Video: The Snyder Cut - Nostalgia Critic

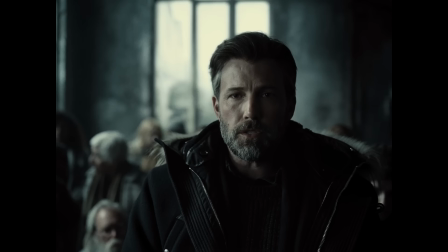251s
Wayne goes searching for Aquaman, so he asks Aquaman if he's seen him.
There's a stranger comes to this village from the sea. He comes in the winter when the people are hungry. He brings fish.
Which is kinda like killing family.
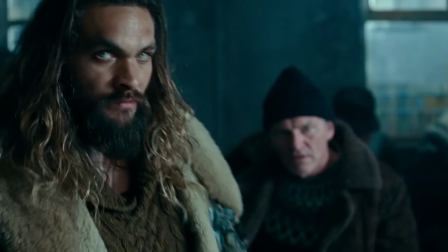264s
You know, if I want Whedon jokes, I watch the Whedon version. And that said, it is interesting comparing these two alternatives.
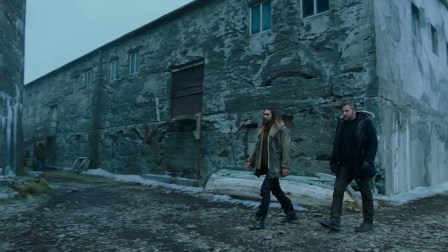270s
Like, both these scenes get across the same thing, but Whedon's version only sticks to the essential information with an occasional joke.
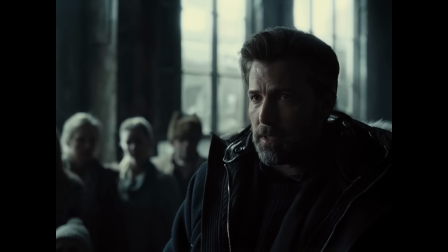277s
It's tight and quick, but you tend not to care because it goes by so fast.
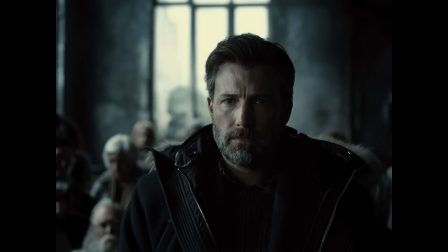281s
Snyder really takes his time, which you think would drag, but it keeps you more invested because the characters are really taking in what the other is saying.
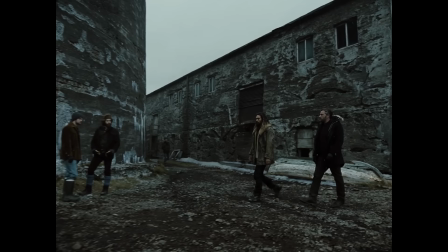290s
Thus, we are too. With that said, I am kind of surprised some dumbbell moments made it into both versions. Fight comes, we'll need you. Don't count on it, Batman. Why not?
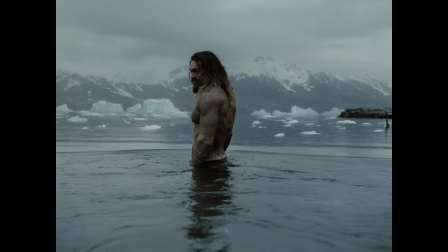298s
Also, can you call me Shazam around total strangers? But we get the song. Which people seem to like, but I think it's just odd. So pretty much a typical Snyder experience for me.
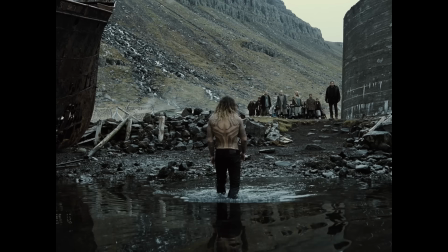312s
But seriously, for a 4-hour flick, this film flies. Like, what would you say, we're about 3-4 minutes in?
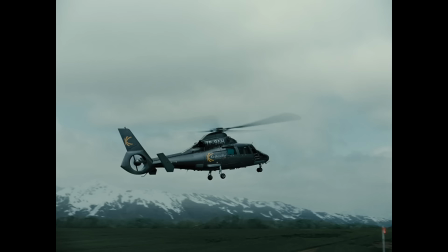319s
We're at the 15-minute mark already, and it does not feel like that amount of time has passed. Even if they do repeat some of the same mistakes.
Maybe a man who broods in a cave for a living isn't cut out to be a recruiter.
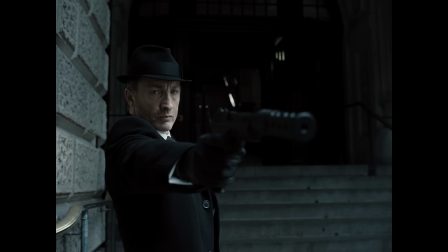332s I hope this god is in on our secret.
Did you hear me scream that back there? The him being Batman part.
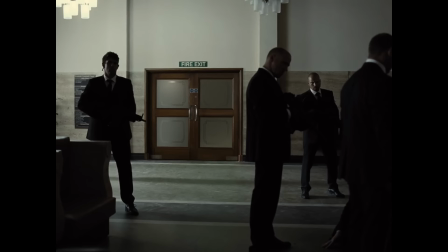339s
We get the terrorist attack Wonder Woman foils, except, again, more engaging.
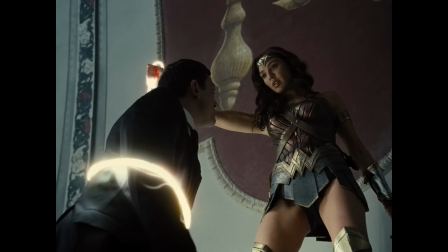343s We're a small group of reactionary terrorists who want to turn back the clock in Europe 1,000 Boring.
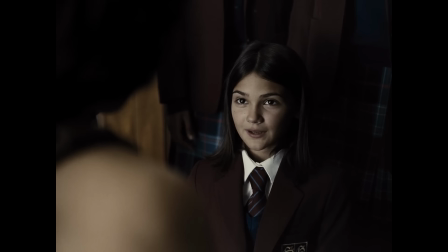349s
Years. Boring. The mindset Whedon had on the first edit.
Can I be like you someday?
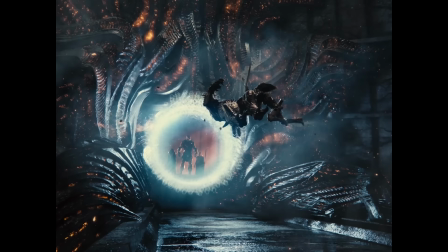353s You can be anything you want to be.
Okay, that's a little much, but literally the film ends with her cutting a guy's head off.
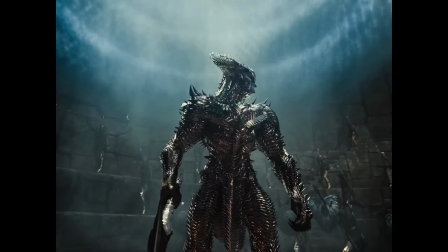361s
I think a little levity is welcomed. Steppenwolf arrives to steal the mother box from the Amazons.
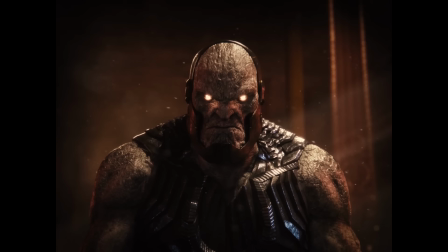367s
And okay, he's still not like an amazing villain, but he's like Loki. When you know Thanos is coming, he's decent enough and gets the job done. Snyder's slow-mo is utilized a lot better here too.
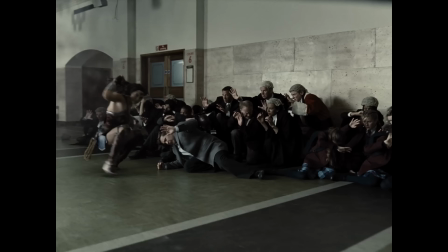381s
In a lot of his films, it feels kind of random, but when he uses it here, I feel either how demanding the physical strengths of these heroes are, or what a character is processing.
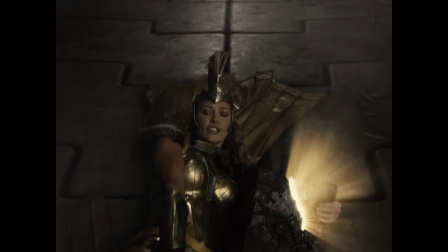390s
I never thought about these nameless Amazons fighting Steppenwolf,
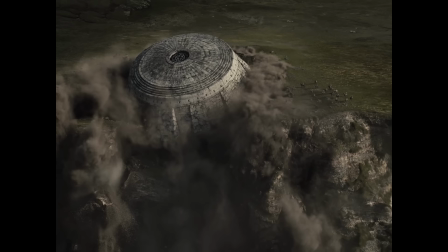393s
but when the queen in slow-mo slides out of there and looks back at her temple crumbling with all them inside,
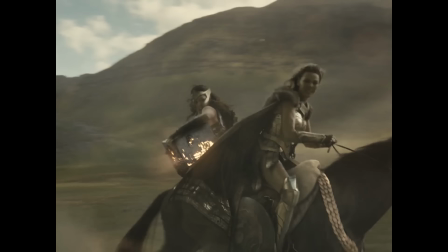399s
you feel the same loss she's going through in that moment, but also feel the urgency that she can't slow down, she has to keep moving.
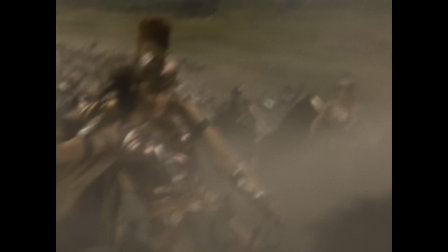408s
Steppenwolf does get the box though and vanishes with it.
You're all fired.
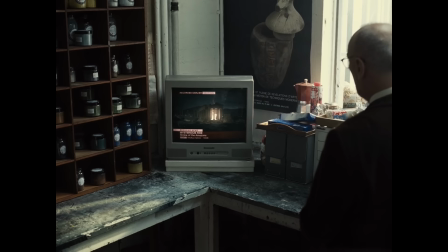417s
They do that lighting Gondor beacon thing, and Diana gets the message.
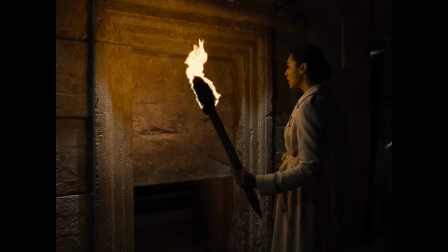421s
She goes searching for answers by putting the arrow shot in an ancient temple where the future forecast doesn't look great.
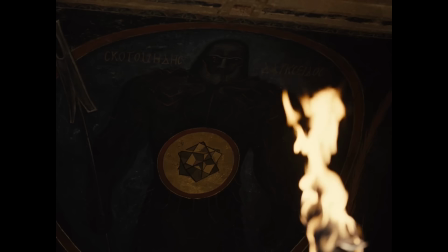426s
Again, not one word is uttered here, but looking at these carvings against Diana's reaction is all you need.
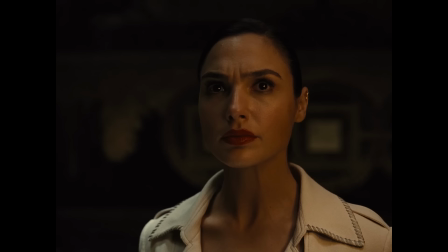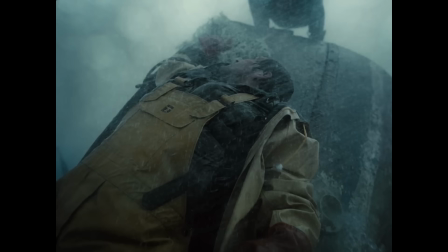439s
Bryan Singer is going to be the new guest director! Even the song choices affect the pacing greatly.
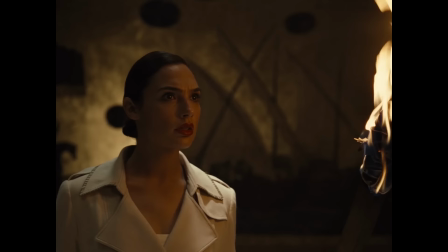444s
If we went from Diana seeing Darkseid to Aquaman returning to the ocean in slow-mo, both those scenes together would feel too slow.
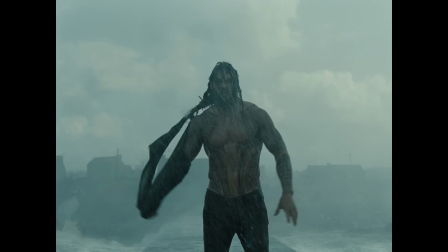451s
But going from a suspenseful score to a laid-back song offsets these two scenes perfectly.
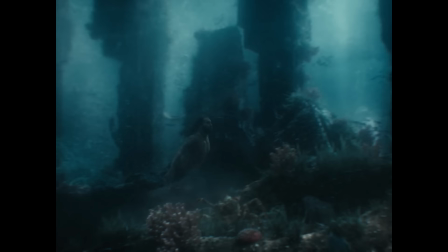457s There is a king, there is a king.
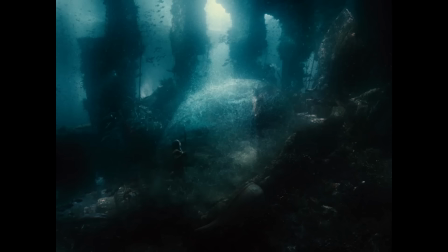462s
I can't believe we're actually an hour in at this point. These small additions really do make a huge impact.
You're the rightful king of Atlantis.
Aquaman is told danger is coming and he should take the throne, but he refuses.
The time has come. Take up your mother's trident.
I foresee a triumphant future and... you know, one's enough.
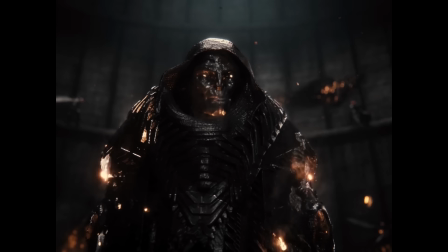487s
Steppenwolf talks with his superiors, maybe a few too many times as the movie goes on, but again,
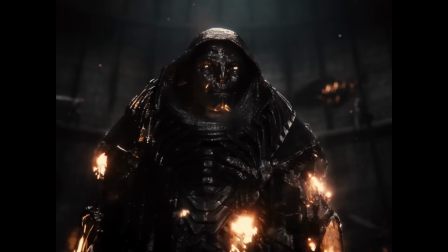493s
I do legit listen to what he has to say because we do find out more about him and he's looking for redemption.
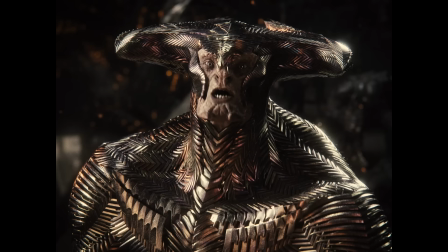499s You betrayed him, your own family. I saw my mistake.
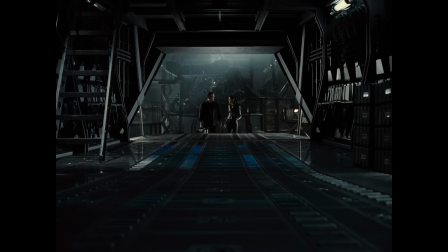505s
I said yes to these effects, but I know better now. We're given DCEU's power non-couple when Wonder Woman meets up with Batman.
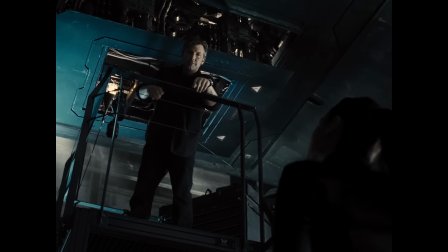514s
And once again, these two have crazy good chemistry.
Hi there. A new toy?
I wish you would be, yes.
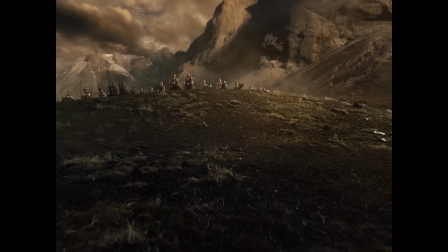525s
We're given the backstory of the mother boxes dating back years ago, and, well, I guess it's not a shock the guy who directed 300 can make this interesting.
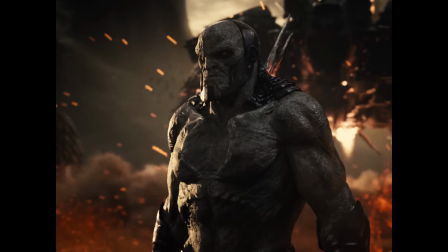532s
Though it does need more stoned goats.
As Darkseid waged war, he found a secret there.
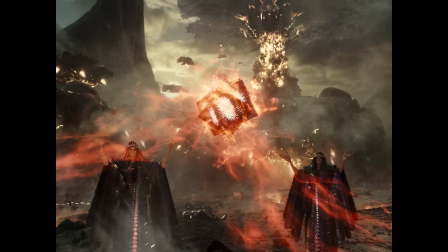538s A power hidden in the infinity of space.
The Infinity Stone Mother Boxes!
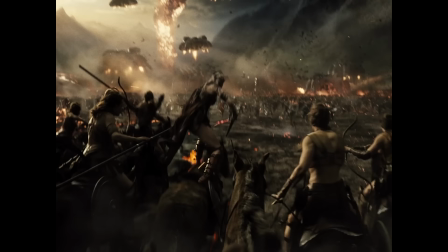544s
Which is still a strange name, it sounds like a Hallmark gift.
The defenders of Earth attacked and fought as one.
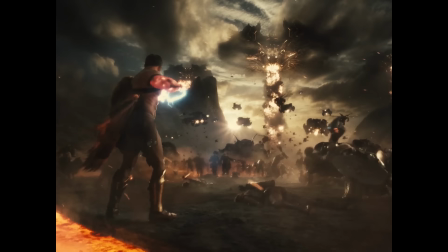551s Amazons alongside Atlanteans, alongside the Guardians from the sky.
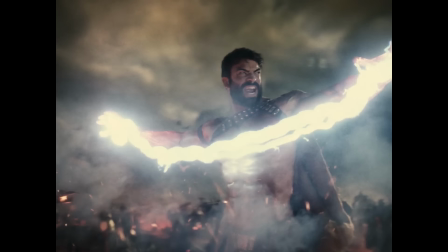556s
It was familiar but cool.
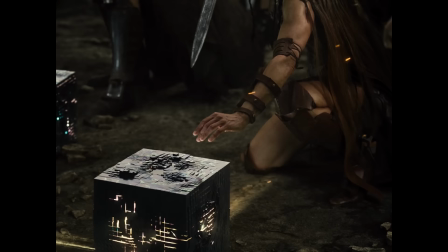561s
They of course won and the mother boxes were kept safe. Ish.
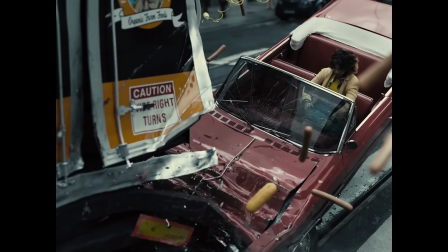566s
Bruce and Diana decide they need to recruit others to help out in this battle, so they go to Barry Allen in yet another scene that didn't age well when you know more about the actor.
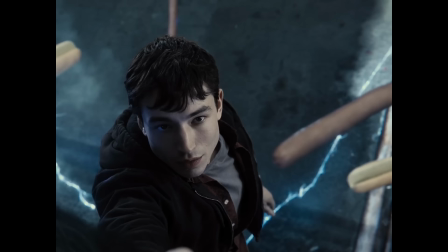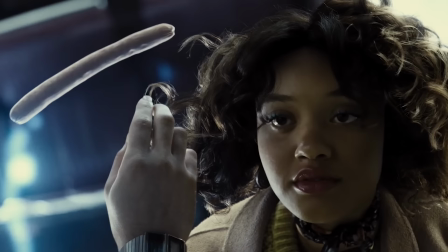581s
Just had to have a hot dog in that scene, Dinja Zack. It's like a challenge.
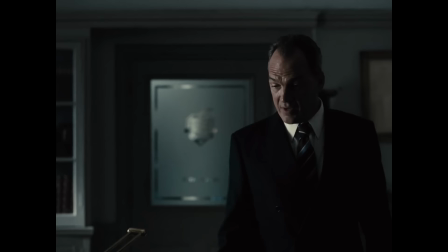586s
How can you connect every scene to a dick somehow?
Your son may be captain of the football team, certified genius.
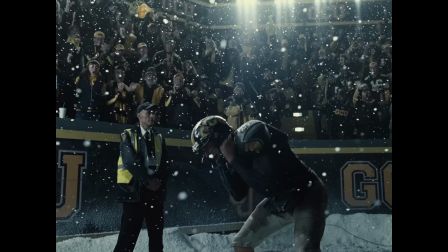593s
We get more info on Cyborg's backstory, an amazing football player who's also a computer genius.
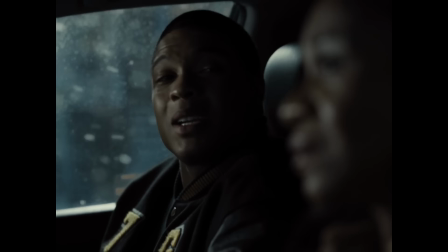598s
There's just so many. But his father's always absent, and he seems to be having a nice conversation with his mother, so bye-bye. His father does what he can to bring him back to life, but as you'd imagine, they can't heal the true wounds.
Your physical strength is just the tip of the iceberg.
The tip of the tip.
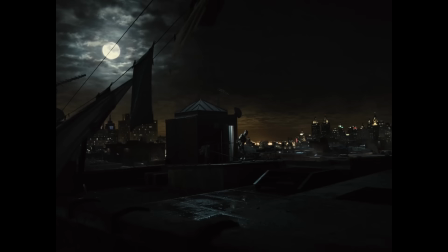617s
Every scene, dick. Snyder, finds a way.
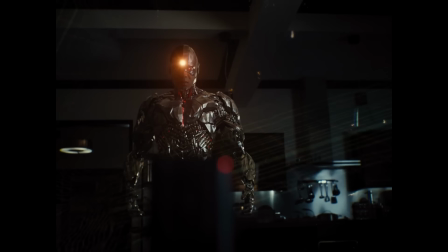622s
Like many, I was most impressed with Cyborg's character in this version,
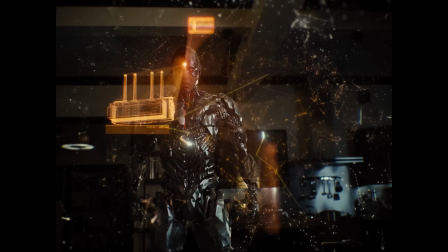626s
as it was very public him and Whedon didn't get along, so he was kept out of a fair chunk of the original film.
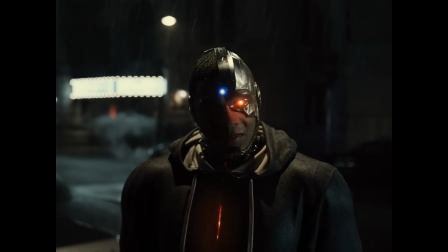631s
Here, he's still kept in the shadows, but that's the point.
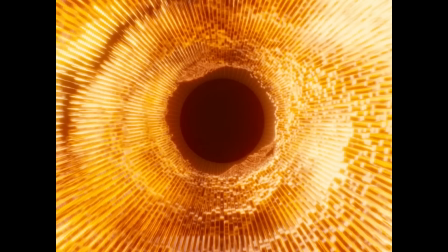635s
We see him grow in his solitude, learning more about his abilities through one of the most original ways I've ever seen in a superhero movie.
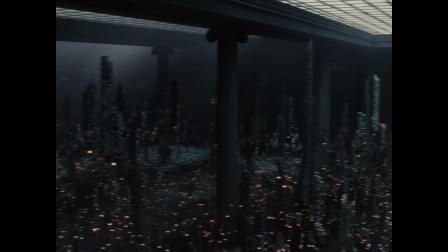643s
His mechanical side allows him to hack into virtually anything, even speak a machine language and,
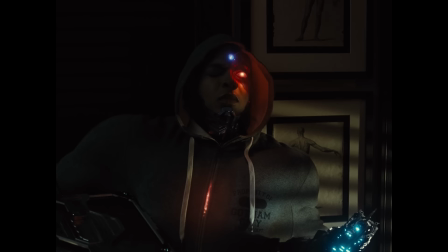648s
to some extent, understand what a machine is feeling just by what its purpose is.
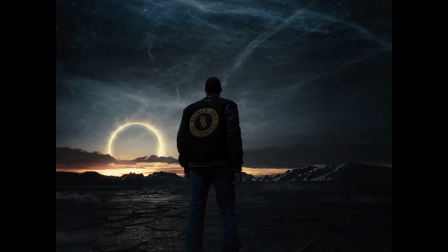654s
That could sound really ridiculous and too silly, and yeah, if they just explained all that verbally, it probably would be.
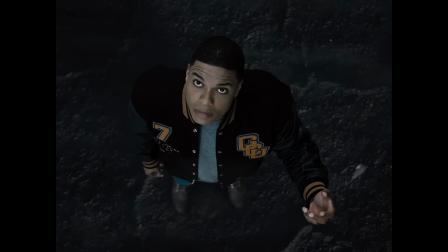660s
But they create this abstract world inside his mind where digital information and his thoughts are literally one.
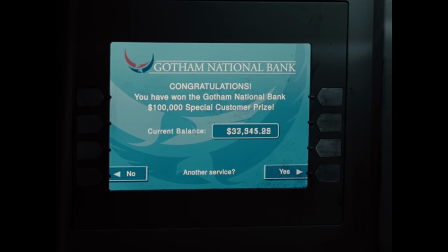667s
It's one of the coolest and most inventive ways to go inside a superhero's mind,
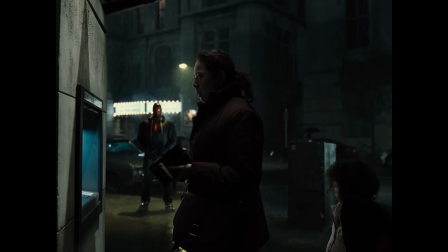672s
show what he's going through, and how he helps others in need through such a unique way.
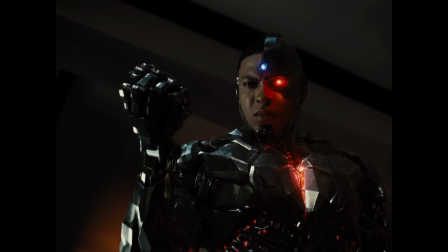677s
Because of this, his performance changes too. Now you're reading his facial expressions more because you know there's literally a whole other world existing inside his head.
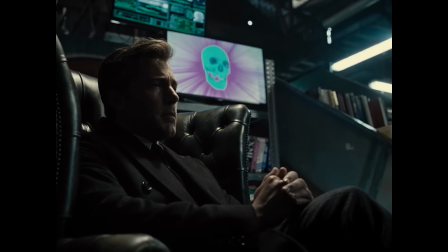686s
This approach turns Cyborg from the most boring character in the film to the most interesting character in the film.
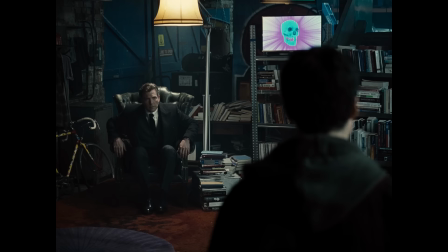692s Barry Allen, Bruce Wayne.
Meanwhile, Batman goes to visit Barry Allen.
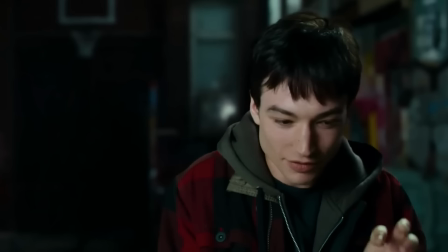696s
A lot of this is about the same as the original, minus the, what, Joss Whedon dialogue added? Like brunch, like, what is brunch? Here I thought Carrie Fisher ghost wrote that scene.
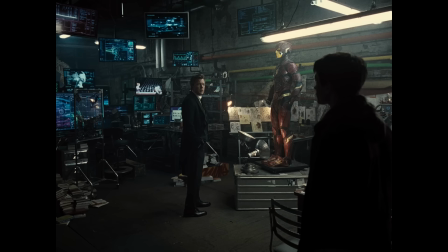707s
I'll be honest, the most emotional part of the movie has nothing to do with the main characters.
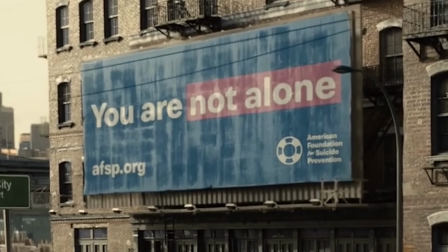711s
Because when you know why Zack walked away from the original production, that little sign there hits pretty hard.
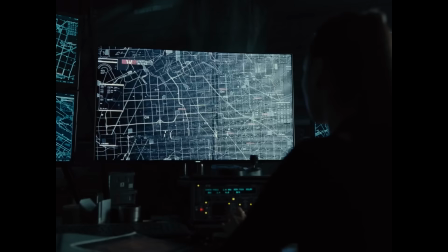719s
Diana gets a message on her computer.
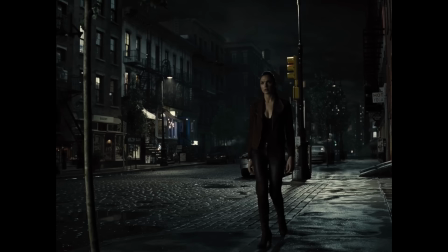723s
To be fair, it's how a lot of fans ask Gal Gadot on a date. And of course, it turns out to be Cyborg.
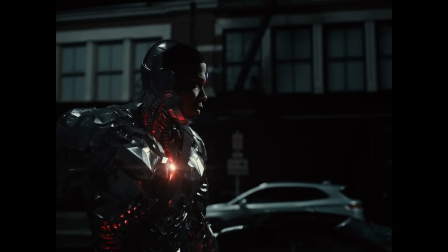730s Why are you looking for me, Diana? You know who I am. I know more than you can possibly imagine.
See, in any other movie, that line would be so forgettable and generic,
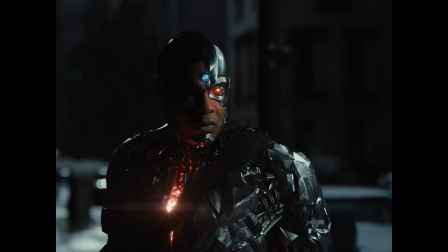740s
but because we're allowed to see what he sees and goes through, that's suddenly one of the more badass lines in the film.
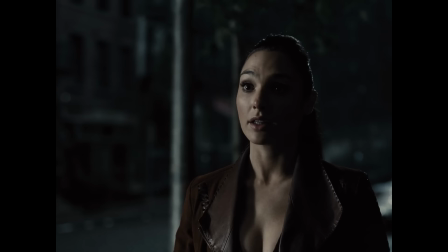746s I don't need anyone.